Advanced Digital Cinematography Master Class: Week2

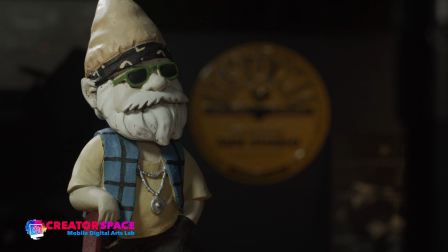[16:25]
So you don't even need a fill light. You can literally use this reflector to bounce and redirect your light back on like so.
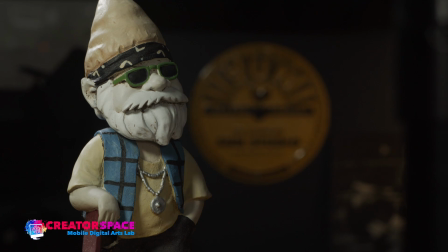[16:41]
Okay, so without. So that's the white side. Now we also have that warm side. We have that golden side, and this can add a different color temperature. So now look at that. Now we're adding this like golden glow.
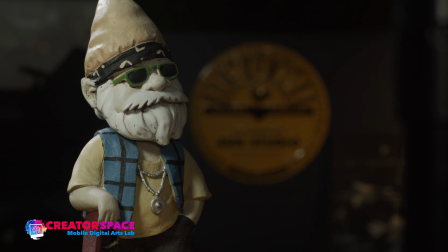[16:56]
It's almost like he's at a fireplace, right? Very different kind of feel, but it's an interesting way to add a lot of light. So you can see right away. Now take this, and we're going to be doing an exterior session during this masterclass.
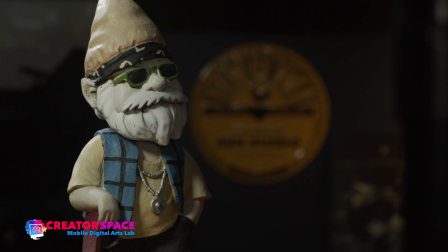[17:10]
So think of this now. So if we're doing this exterior with sunlight, how can we bring back some sunlight? Because the sunlight is going to be 1 point, right? And you see that we usually need at least 2 points to try to fill in a little bit of the shadow unless we want something really dark and dramatic.
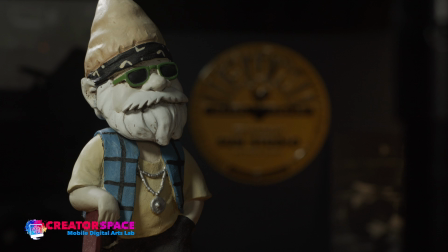[17:29]
So the sunlight could be bounced back. So think of this reflector. If we're outside, we can use the same technique to bounce back some sunlight into someone's face.
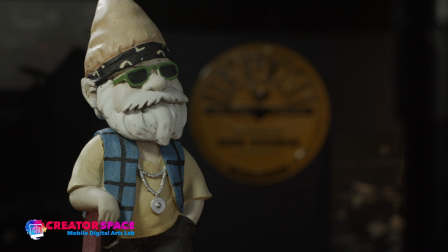[17:38]
So instead of their right side of the face or left side of their face, camera right, being really dark and in shadows, I can fill it in with this bounce reflector. That's a really cool, great way to bring in a little bit of extra light that way, right?
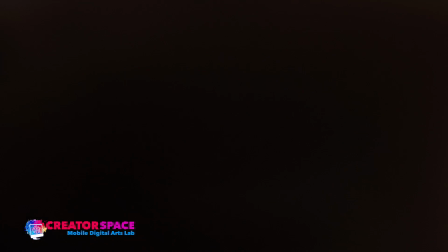[17:54]
So that's the white, right? Or I can add in this golden hue, like so, right?
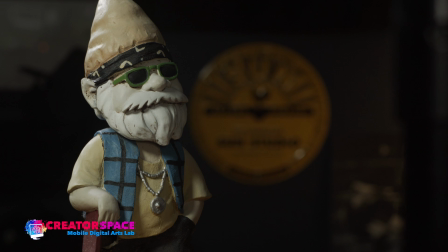[18:02]
So the sunlight, I can actually add this like golden hue to someone if I really want that warmth accentuated from the sunlight, right? So we got rid of a point, 2-point lighting, but we're adding a bounced or redirected light as a second or third point
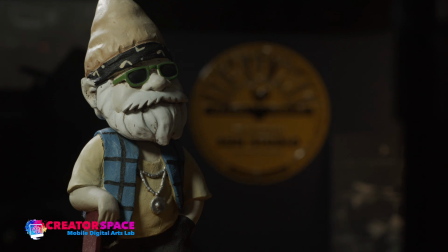[18:21]
into this lighting configuration, right? So now let's look at let's look at what happens if I turn off
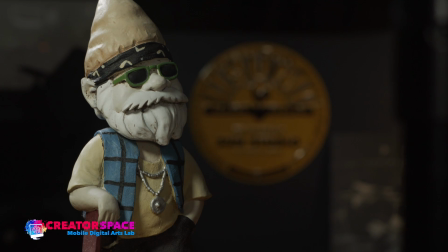[18:32]
I can turn off our key light, and let's just look at, just using the backlight.
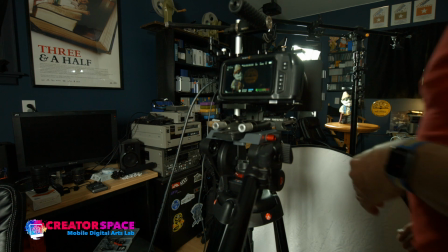[18:37]
So I'm going to turn off the key light. So I just got to go over here. I'm going to turn the key light off here.
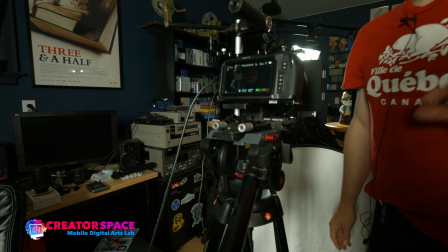[18:46]
Right, so now now our character is what's called backlit.
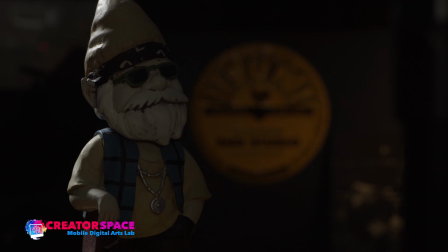[18:53]
What does that look like? It looks like this. So again, he's just backlit. Looks cool, right? And it's, really moody and nice. We got that rim light, that backlight only.
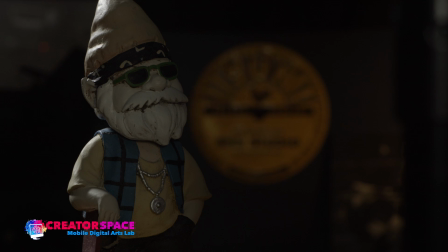[19:05]
But again, we're missing a lot of light on him. So imagine again, if that's like a window or the sunlight, and you get that backlighting effect. So I'm sure we've all seen that. Someone's sitting in front of a window, you try to take a picture of them, and it kind of shows up like this.
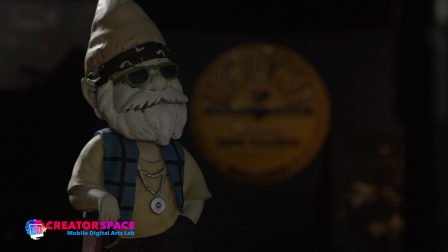[19:20]
So let's try and redirect it. Same idea. We're going to take this light, and we can redirect some. Look at that. Just by filling it in a little bit, we're making it a lot better, right?
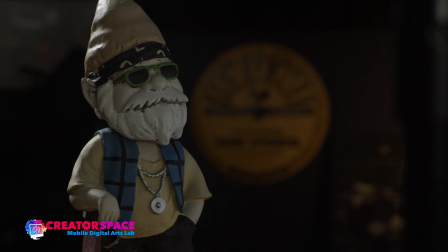[19:36]
So total darkness, I'm just using the backlight. I'm just filling in a little bit of light here. It's pretty soft, and it looks quite beautiful. We still have a lot of shadow. But we're able to fill in that light just from the backlight. So if that was sunlight, look how effective effectively I can redirect that backlight
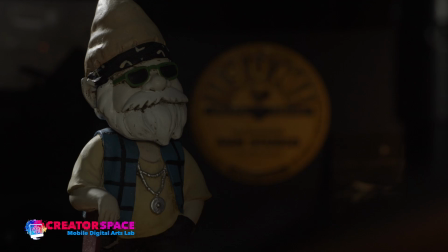[19:58]
right onto the face. So let's look at the same thing. I'm going to just take the golden side and do that as well, right?
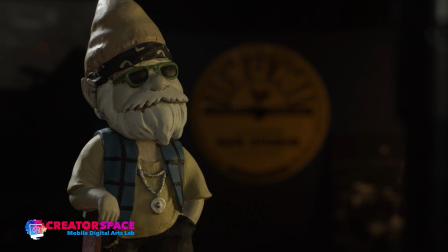[20:09]
So really cool. Now we got that kind of tungsten look, like he's in, warmth redirection. But again, we're lighting without light. We're redirecting one light, making it into two lights, or even three lights in this case.
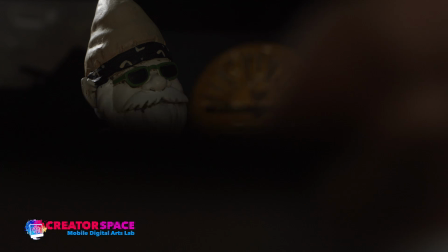[20:22]
It's almost acting as a little bit of a key and a little bit of a fill. And we can try different angles.
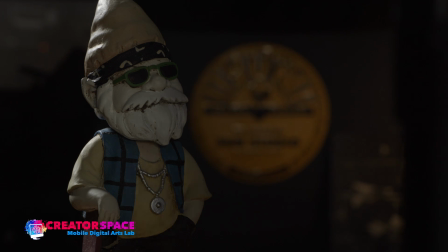[20:28]
So I can go over here from the front. I can play with, where does this go?
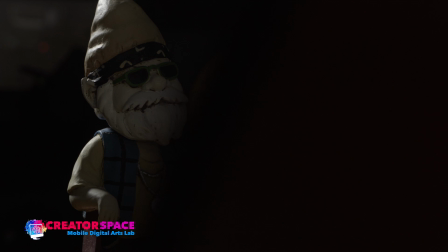[20:35]
I can try to bounce it down, right? So the angles you can play with are infinite in a way.
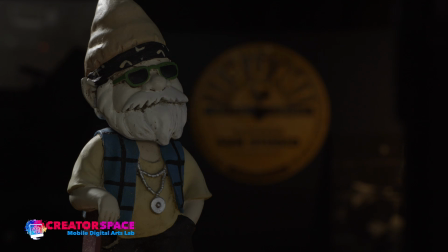[20:43]
And it's just about figuring out, how to do that. So I can kind of bounce from under, and look at that. Like it's really cool how I'm able to get so much light from one light back at him just by redirecting it.
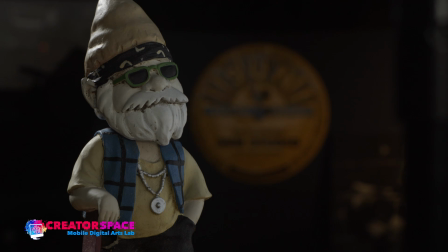[20:59]
And it gives a really soft look, right? And it's a bit darker, but this is how we start to look at it with shadows, redirecting light.
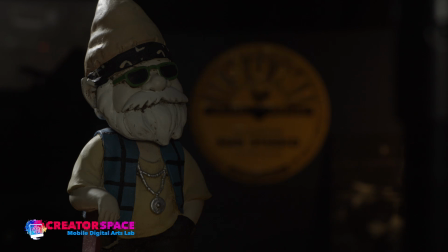[21:08]
Sometimes you don't need a lot of lights. You can use one really strong light, like that backlight, to help increase the look with having that kind of a shadow mood and that shadow kind of area. Okay, so that takes us through bounce and redirected.
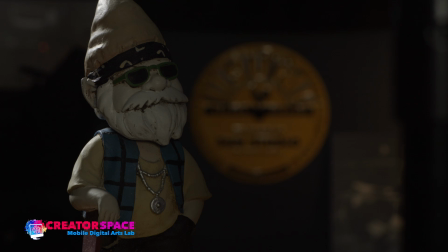[21:28]
So I think that's the key thing to think about again, is that we can use this for sunlight. We can make one light into two or three lights just by redirecting the lights and where they are.
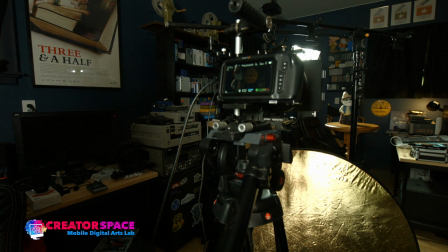[21:42]
So I think that's a really great concept, and let's remember that for if you're doing exteriors,
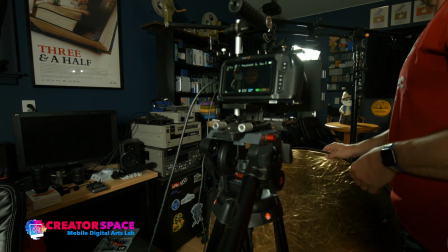[21:48]
if you're doing stuff in front of windows, how important, you can quickly use these kind of reflector discs.
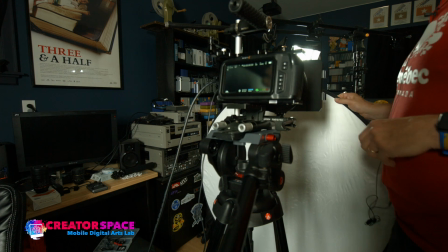[21:56]
And again, they're available. We have these at the Wasaga Beach Public Library and Blue Mountains Public Library.
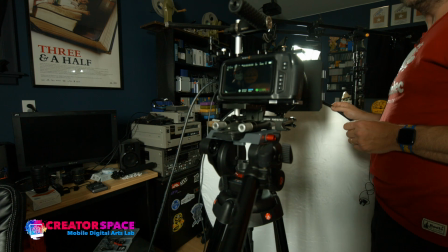[22:03]
You can take these out. You can just take them out if you have a library card there. Also, they're pretty cost effective now.
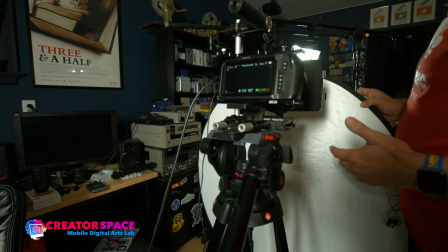[22:10]
You can buy these. I've seen them for as little as $25, different stores up to like $50 or so.
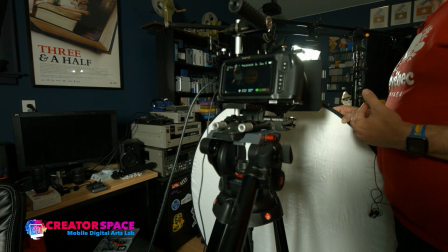[22:17]
So not a heavy investment. If you think about the universality of using this outside with sun,
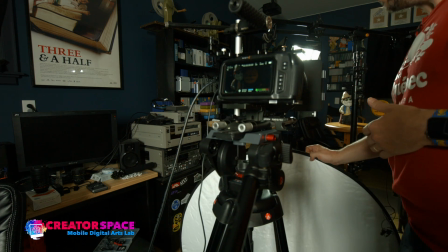[22:24]
using it with lights and so on, it could work really, really well to make that work.
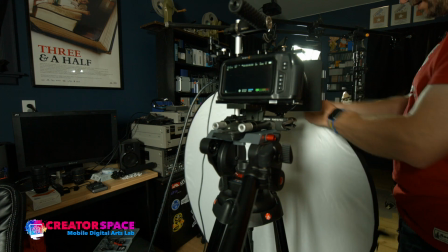[22:31]
Okay, so now let's look at the idea here. We can open this disc.
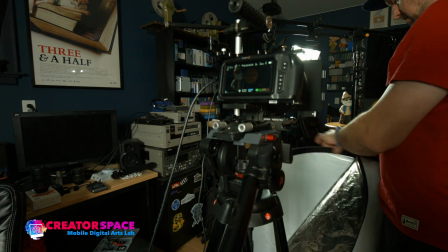[22:39]
So that's the reflection side. So it is a 5-in-1. The other thing we can do is we can use it on its own.
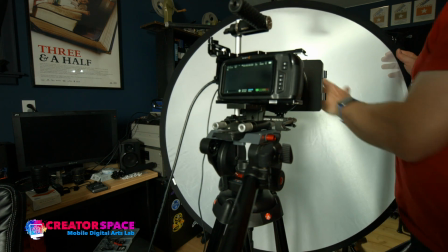[22:47]
And this is like a diffusion kind of idea.
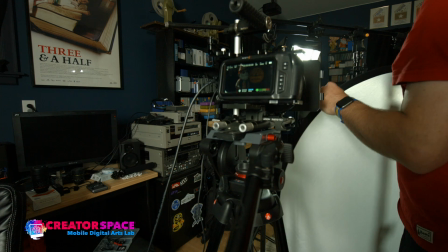[22:51]
This can diffuse the light to make it less powerful if we can't dim it.
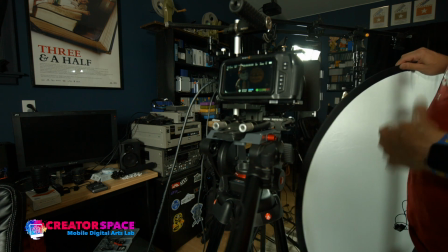[22:57]
So again, great for sunlight, and this can be kind of redirecting or using materials to soften light.
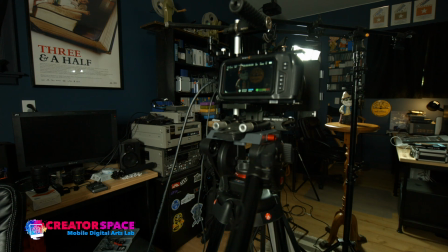[23:04]
We have some softbox ideas we've talked about in the past. So let's look at putting this in front of one of the lights as well.
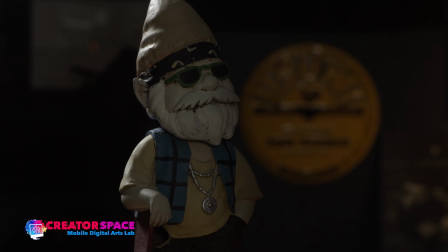[23:13]
So let's put the key light back on. So I'm just going to turn that one back on.
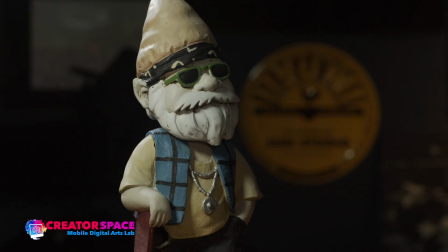[23:19]
Let's turn that on like that. Okay, there we go.
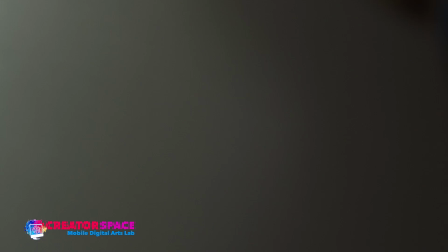[23:22]
And let's just look at what happens if I'm kind of on the wrong side here.
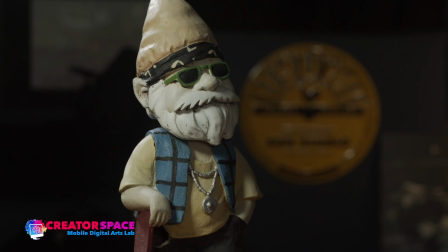[23:29]
Let me just step around here. If we put this in front of that light,
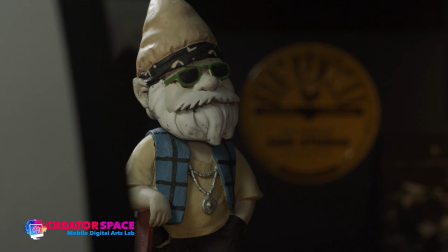[23:37]
what will that look like? See, so that's without, and that's with.
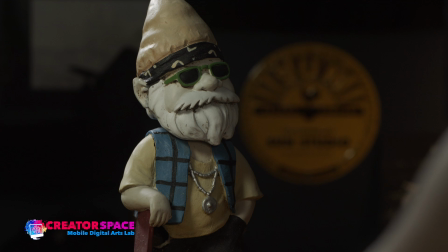[23:46]
So it really softens it down. So it makes it, less intense.
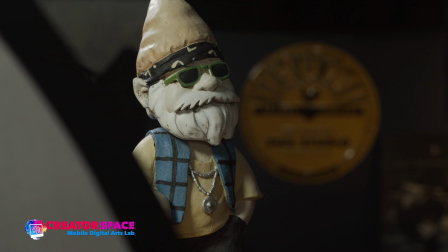[23:53]
So you can see that intensity, and again, softening it down.
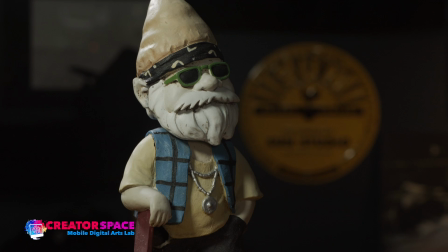[23:57]
So it's a great technique to always consider is, can you soften things down? So again, now we got our fill light. I'm going to bring this in a little bit closer.
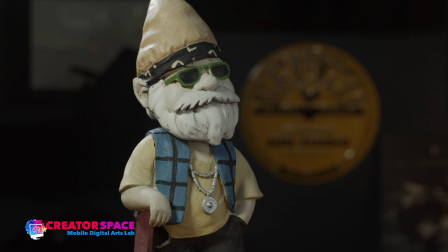[24:09]
So what happens with the fill light? So this is with the softening diffusion, with and without. Really, really subtle, but it is just softening it down a little bit.
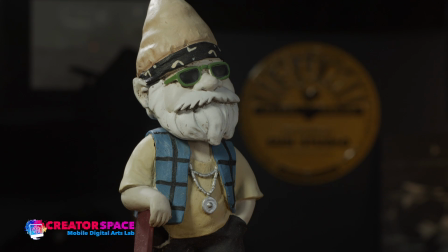[24:24]
So it's a great tool to just bring down what could be sometimes a harsher light into a less harsh light.